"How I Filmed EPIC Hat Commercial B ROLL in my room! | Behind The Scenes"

In this video I will be showing you guys the behind-the-scenes of a b-roll that I made about this hat that I'm wearing but first let's watch it together I
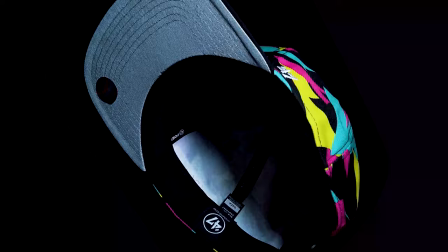mean I really love it myself because I love hats and the hats that I add to my collection right there alright guys but before we jump right into the behind the scenes and the making of that b-roll I want to tell you about the sponsor of this video Cinepunch.
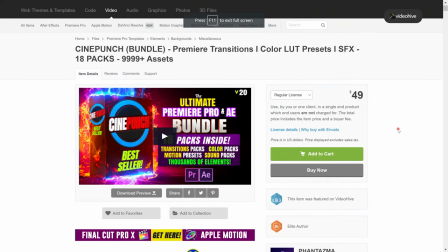0:42 Cinepunch is a bundle for all filmmakers, video creators, content creators out there like me.
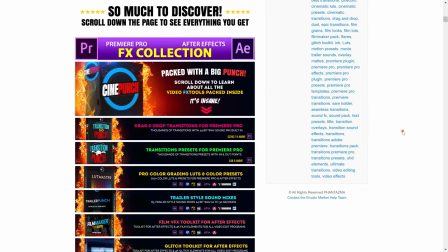0:48 Contains thousands of easy to use drag-and-drop mode transitions, color packs,
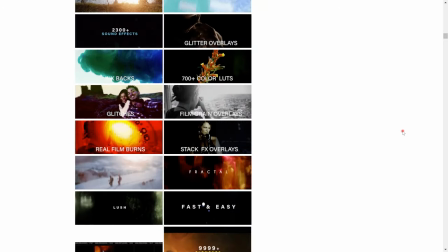0:55 motion presets and sound effects that you can easily use on Adobe Premiere Pro or After Effects. Over the last weeks it has become my to-go place whenever I need a sound effect or an easy to use awesome transitions when i'm making my videos and that's what i use for making the b-roll that you just watch and the price that you're paying for getting these thousands of already included and easy to use assets in the cine punch bundle is ridiculously low so if you are a video creator like me and you want to take your videos into the next level with a really simple approach just go for it get it it's so much easier to use and you won't regret it and of course I've already included the link to this awesome package below in the description actually we are gonna start our behind the scenes with the
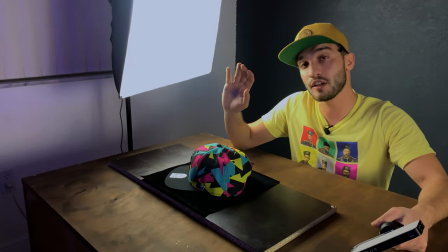1:45 Cinepunch transition right now alright guys so couple of tips before we get started about this b-roll first of all since I want to have like
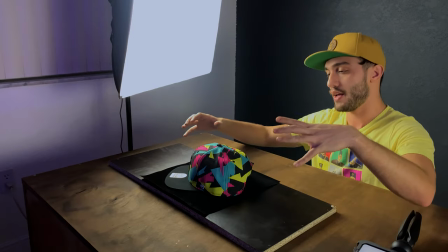1:54 a black background as you can see I'm gonna be using the wall and I want to separate it from my object I'm just gonna like kind of
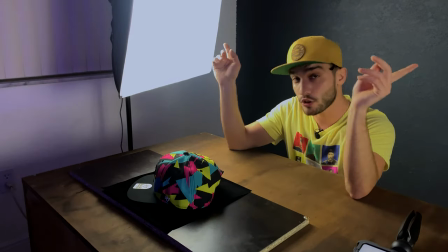2:02 keep the distance as much as I can and I'm not gonna be using any of the softboxes to have more control over my light I'm gonna
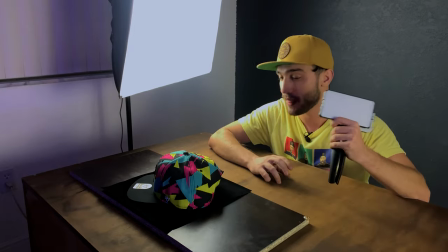2:10 be using my pixel g2 pocket LED light I'm gonna be using this velvet black
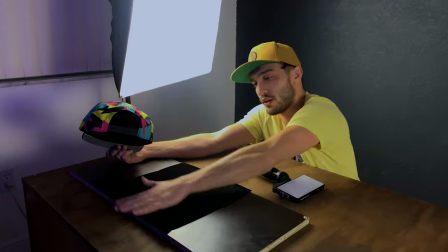2:16 paper that I just installed on this piece of wood so I'm
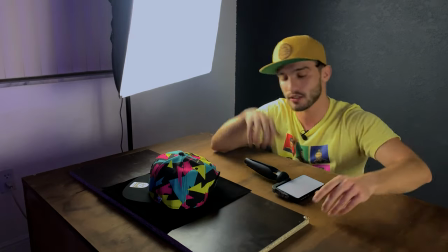2:22 just gonna be putting this here turning off the softboxes going to the other side and recording the
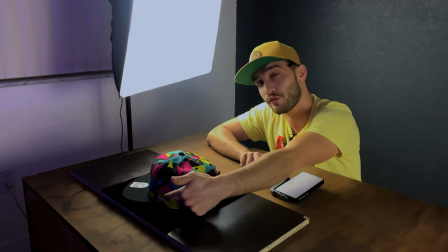2:27 first shot which is recording this number 47 alright
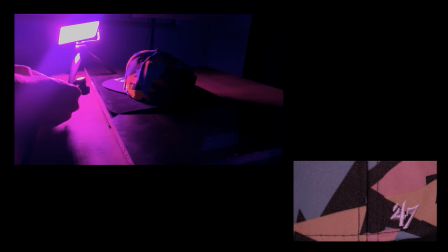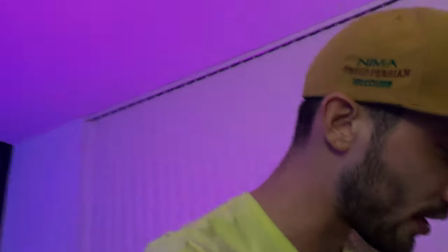2:42 so for getting our next shot which is having the hat from the
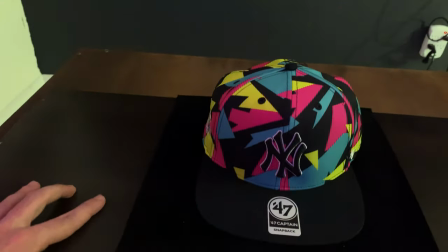2:47 front so I'm just gonna put this over here and I'm gonna adjust my
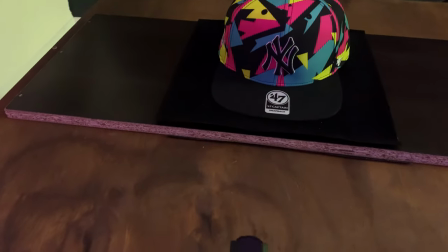2:52 Osmo like in a distance about one feet from the hat
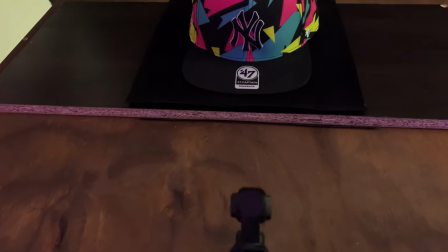2:57 I'm not gonna be moving this I'm gonna be using digital zoom in Adobe Premiere Pro to
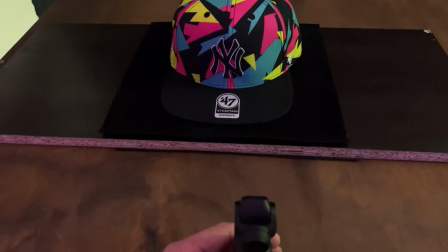3:02 create that shot and at the same time i'm going to be moving the light from left
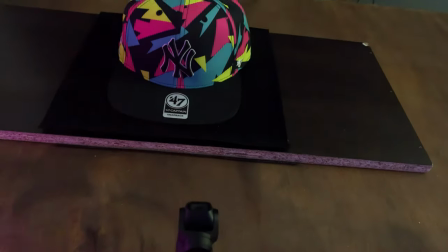3:09 to right to create that light line movement so i'm just going to turn off the light alexa turn off the main light
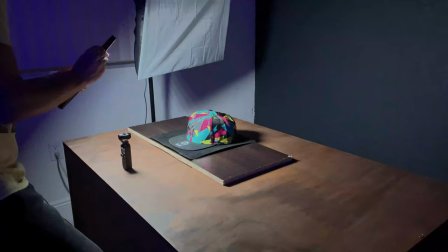3:20 okay